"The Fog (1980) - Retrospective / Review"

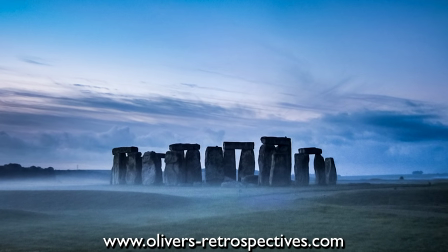(4:08)
They were at Stonehenge enjoying some vacation time and John looked into the distance to see an eerie fog approaching.
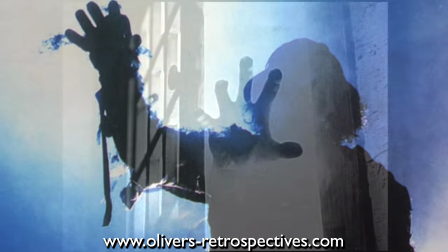(4:14)
He and Deborah felt their next film should be a ghostly revenge tale, going with something classic instead of following up Halloween with another gory slasher film.
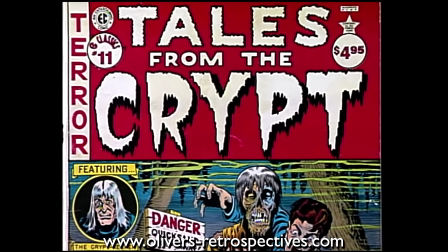(4:23)
John enjoyed reading comics such as Tales from the Crypt which had these zombies rising from the grave to seek revenge.
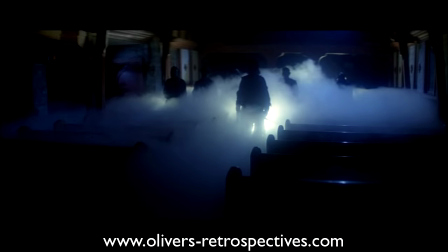(4:30)
This would serve as the evil that lurks in the fog. The events of Blake and his ship crashing against the rocks and having his gold plundered was in part inspired
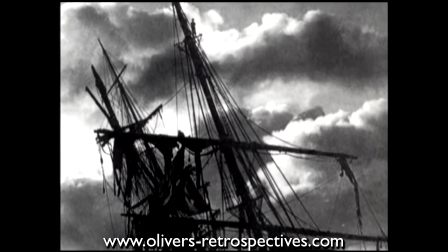(4:39)
by true events from the 19th century when a ship was deliberately sunk and plundered in Goleta,
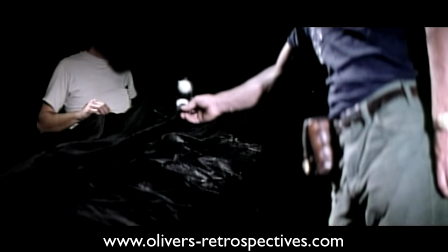(4:46)
California. All of the production crew from Halloween came to work on the fog and filming started in April 1979,
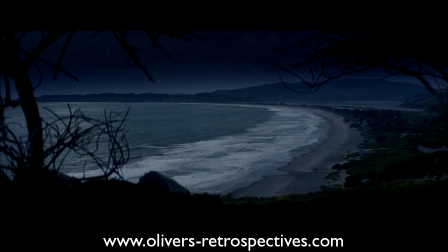(4:53)
using many locations around California, in Bolinas, Inverness and Sierra Madre.
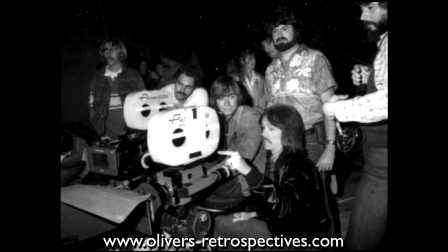(4:59)
The initial shooting finished a month later. After they had finished filming the initial script, Carpenter viewed a rough cut of the movie and thought it was terrible.
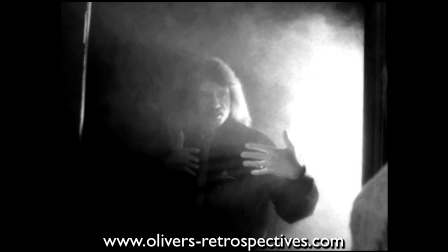(5:08)
He felt the film didn't work at all. It had a runtime of about 80 minutes, which was far too short for what he wanted.
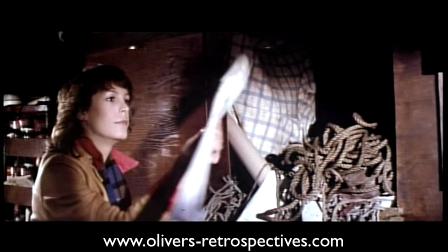(5:15)
Many These scenes had no pay off, loads of build up to essentially nothing. The scenes didn't flow together making transitions seeming awkward.
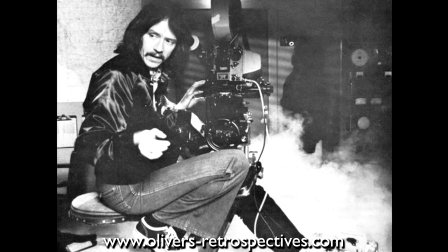(5:23)
He decided then to add more to make the film more comprehensible, more frightening and gorier.
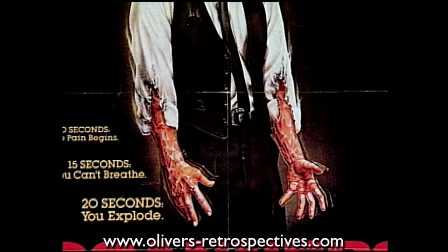(5:29)
Carpenter said the necessary reshoots became especially clear to them after they realised that the fog would have to compete with horror films that had a high level of gore.
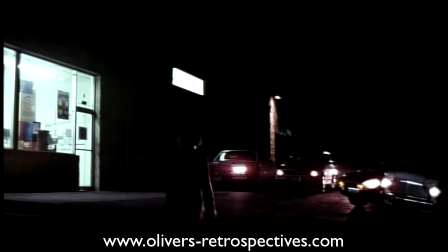(5:39)
They spent an additional month shooting the extra scenes. The scenes John included was expanding the beginning by shooting shots of the town being affected by
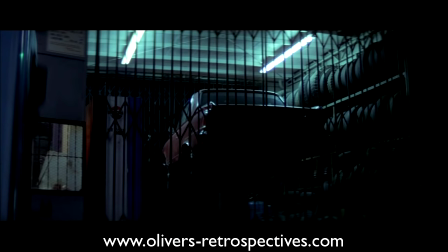(5:47)
paranormal activity which really helped build up the atmosphere after the opening ghost story.
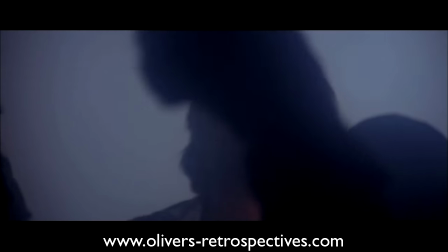(5:53)
When the pirates attacked for the first time they included more close-ups of them attacking the crew and shots of them looming on the ship to create some tension.
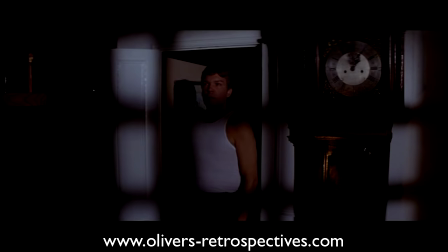(6:01)
They included an extra scene of a pirate making an attempt to attack Tom Atkins at his house.
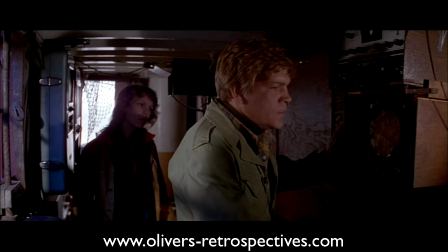(6:06)
When Tom and Jamie investigate the ship in search for the missing crew, they included interior shots.
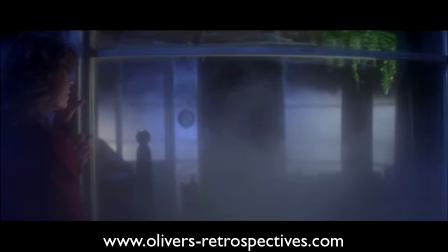(6:12)
The hospital scene was added and Adriana getting attacked at the radio station and having her climb on the roof was included to increase the horror.
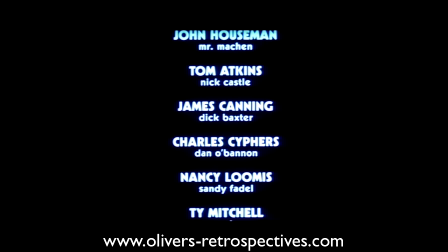(6:21)
Many of the characters in The Fog take their names from many of John Carpenter's friends, for example writers Nick Castle and Dan O'Bannon and editor and director Tommy Wallace. For the cast of The Fog we have Adriana Barbeau as Stevie Evie Wayne. This was Adriana's first feature film.
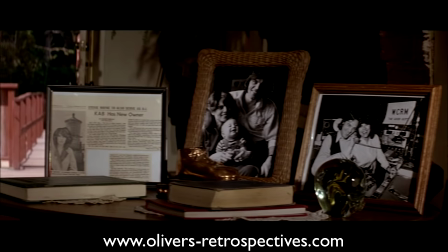(6:36)
Her character owns the popular radio station which is located at the lighthouse where she tortures her listeners with some awful jazz music.
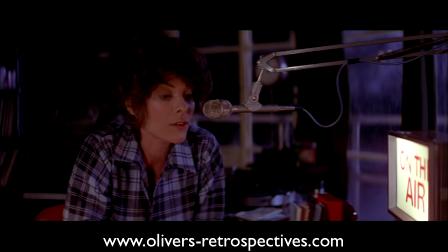(6:43)
At the time Adriana had just married John Carpenter.
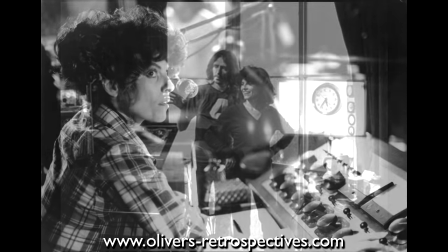(6:46)
To avoid the crew thinking he would show favoritism or special treatment towards her, they decided they would share separate hotels.
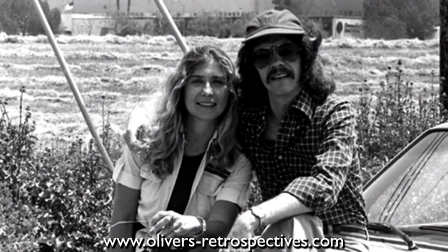(6:53)
John had just separated from producer Debra Hill and the crew were good friends with both of them and it made it a little difficult for some not to get upset.
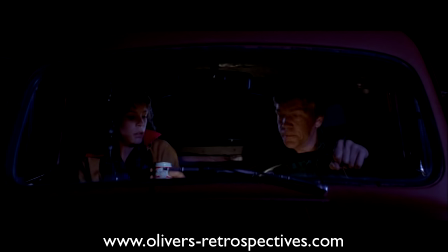(7:01)
Tom Atkins plays Nick Castle, a resident of the town and picks up hitchhiker Elizabeth on the night of the paranormal events.
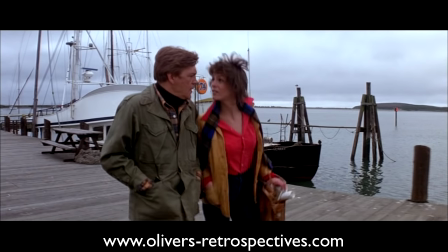(7:09)
They become close very quickly and investigate the disappearance of the ship that went missing the night before when a large fog bank arrived near the coast.
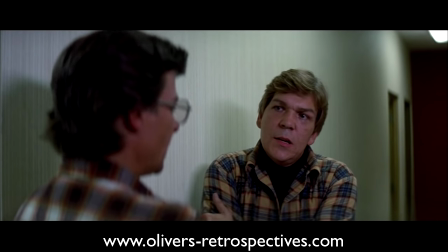(7:18)
The fog was Atkins first appearance in a Carpenter film.
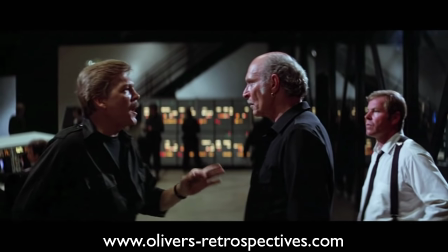(7:21)
He would also go on to appear in Carpenter's next movie, Escape from New York and Halloween 3 Season of the Witch which was produced and scored by Carpenter.
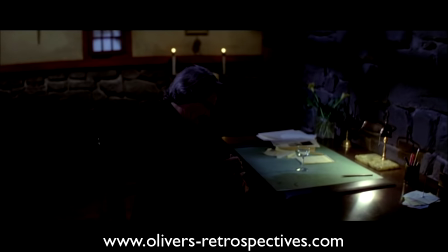(7:30)
Veteran actor Hal Holbrook plays Father Malone who discovers the secret curse on the town and how it was funded by plundering a ship of its gold.
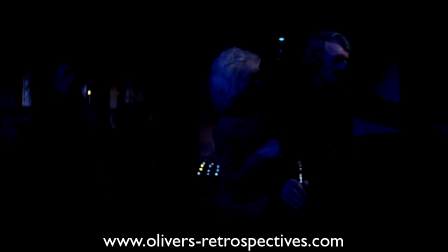(7:39)
As the curse unfolds he realises the fog has returned to kill the six conspirators who plotted against Blake and his men. Jamie Lee Curtis who at the time was known as the Scream Queen plays Elizabeth. Her character is hitchhiking and is picked up by Nick Castle.
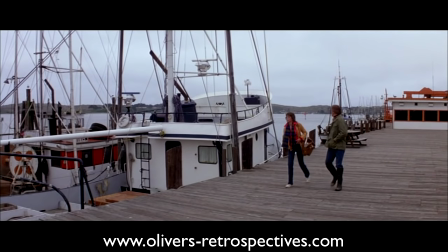(7:54)
She surprisingly falls for him and sleeps with him very quickly and she tags along with him in his investigation.
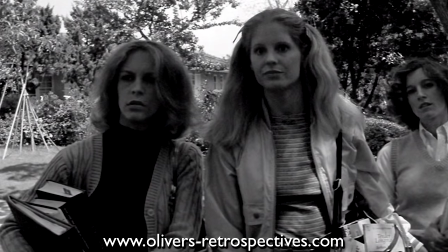(8:01)
Jamie Lee hadn't done much after Halloween and John Carpenter felt bad and wrote the character of Elizabeth for her.
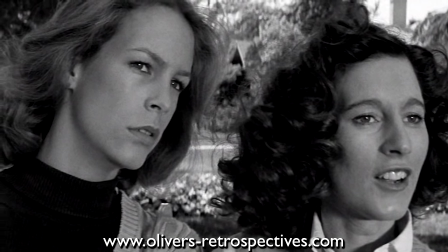(8:07)
Despite not being the lead, she was used to promote the fog with its advertising.